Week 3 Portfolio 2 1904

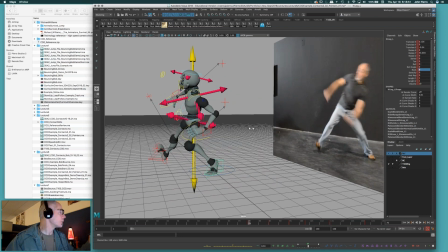[16:12]
I'm still kind of leaning more forward here, even though I'm kind of rocking him a little bit more back than he was before.
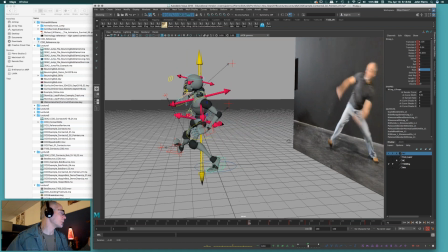[16:20]
Because this really represents, and I could probably even push this a little bit more if I wanted by taking the spine and just really kind of dragging.
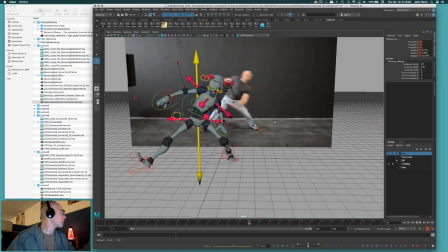[16:27]
The more I do that, right, the more I kind of push the idea of drag.
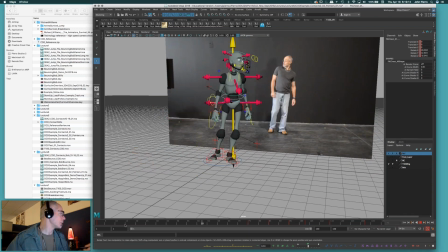[16:32]
That's really what's happening. I'm really leading with my leg here, right, to stretch out, and then my body will come back onto that leg after my arms and my upper body catches up around here about midpoint as I start to come up on that leg. So I want to suggest that.
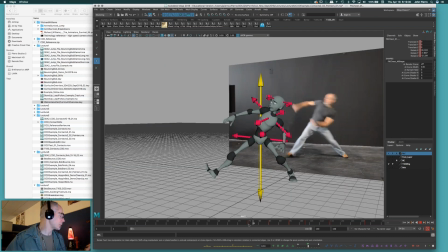[16:50]
And that's really what the reference is about, building it right there side by side with the reference, is to be able to go back and forth and understand, the action and what's dragging and what's leading, what's following at this moment, okay?
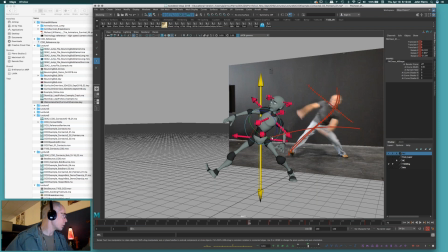[17:04]
In this case too, for looking at the mechanics, I can really see a strong, line direction here as far as the body opening up this way, right? And that's when, again, if I'm trying to build this, I would really be keeping this hip that he's standing on up a little bit more as this hip drops a little bit to come in,
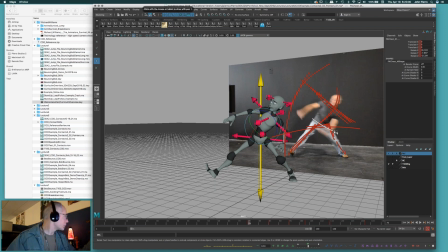[17:22]
which is counterintuitive to what you can see in the actual belt line here. But again, that is sort of, that could be part of the camera and the angle we're looking at, and that's just the shirt.
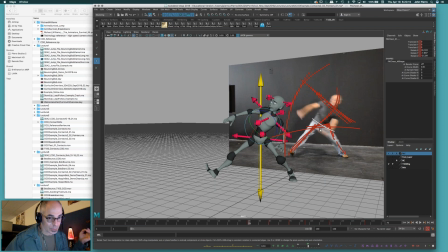[17:36]
So don't take the shirt line as the tilt of the actual hips. It's not necessarily that, okay? You've really got to think about this and how you're going to construct something to try and get the rhythm in what you're seeing.
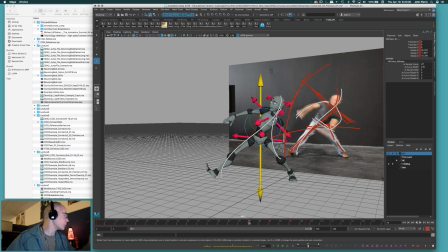[17:50]
And that's the line, right? And the fluidity, and that has to do with how things are dragging, which is the upper body, how things leading here, how you're supporting yourself here with this hip being a little bit more rigid and staying up a little bit more, which gives you that, reason why this is going to feel more squashed and this is going to feel more stretched, okay?
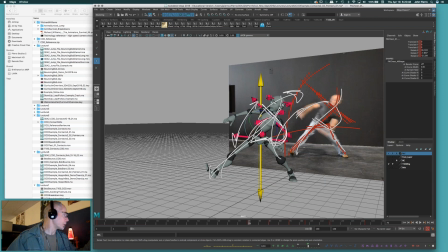[18:10]
Along with the body opening up and dragging, even in X there. Contact here, body comes up, picks up my foot, and then I'm hitting the next contact. You can see right here again,
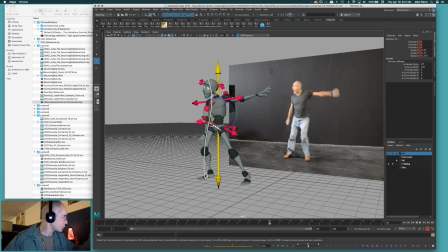[18:25]
I'm really supporting myself again with this leg as this hip drops slightly to reach in contact with the toe, okay, in this case. Now for your contacts too, guys, make sure that you're not keeping your feet flat.
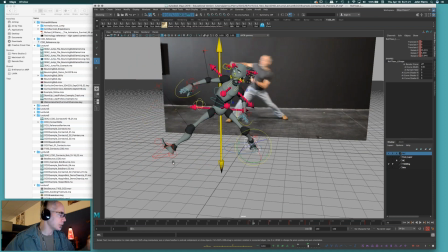[18:43]
Obviously, when you're contacting the foot that's contacting the ground is usually going to hit, obviously, in the stretch with a heel, or if it's a side step or a back step, it could hit with the toe. But that's always going to tell that story too of the stretch in. But don't forget about the back foot, where the foot he's coming off of.
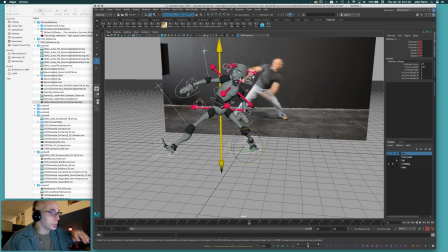[19:02]
That is still going to move a little bit. Okay, sometimes the heel peels up quite a bit, sometimes it just rolls a little bit, but don't keep that foot flat. Okay, so look for those contacts in this case too. Now I'm standing on this foot and I'm reaching to put this foot down
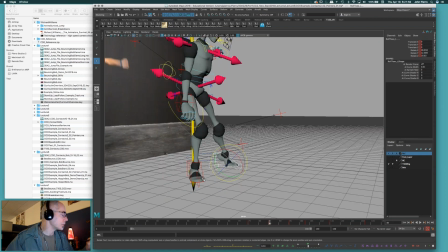[19:20]
at the toe, but this foot is still starting to walk a little bit in that direction.
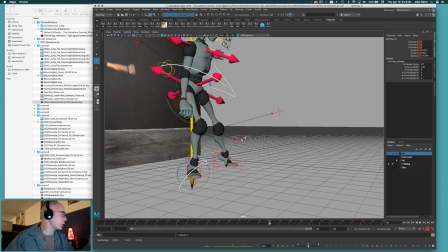[19:26]
And that's really the idea, is that the body is starting to fall into the direction of it's laying its foot, right? That's placing its foot down, so it's going to, the body's going to pull in this direction, which is going to start pulling on this leg, which is going to make the heel sort of move in that direction.
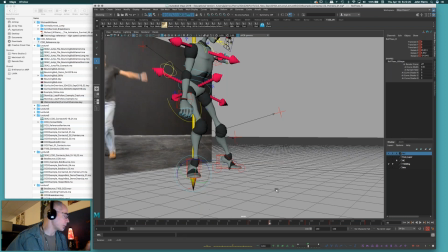[19:42]
So that's why you want to start that and build that into your poses and think about when that happens.
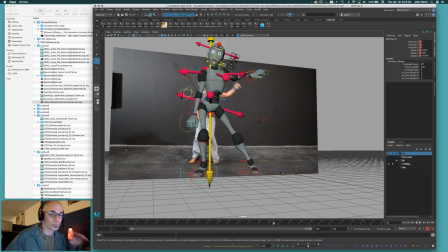[19:47]
If you don't do that, you're going to wind up with pretty much shellacked feet that are going to feel like they're stuck to the ground too much, okay? And again, if you're trying to figure this stuff out too,
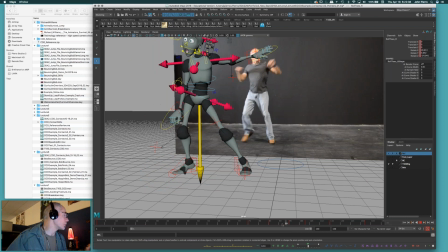[19:59]
obviously looking at the reference and scrubbing through and really focusing on what you see, that's part of what we're doing here.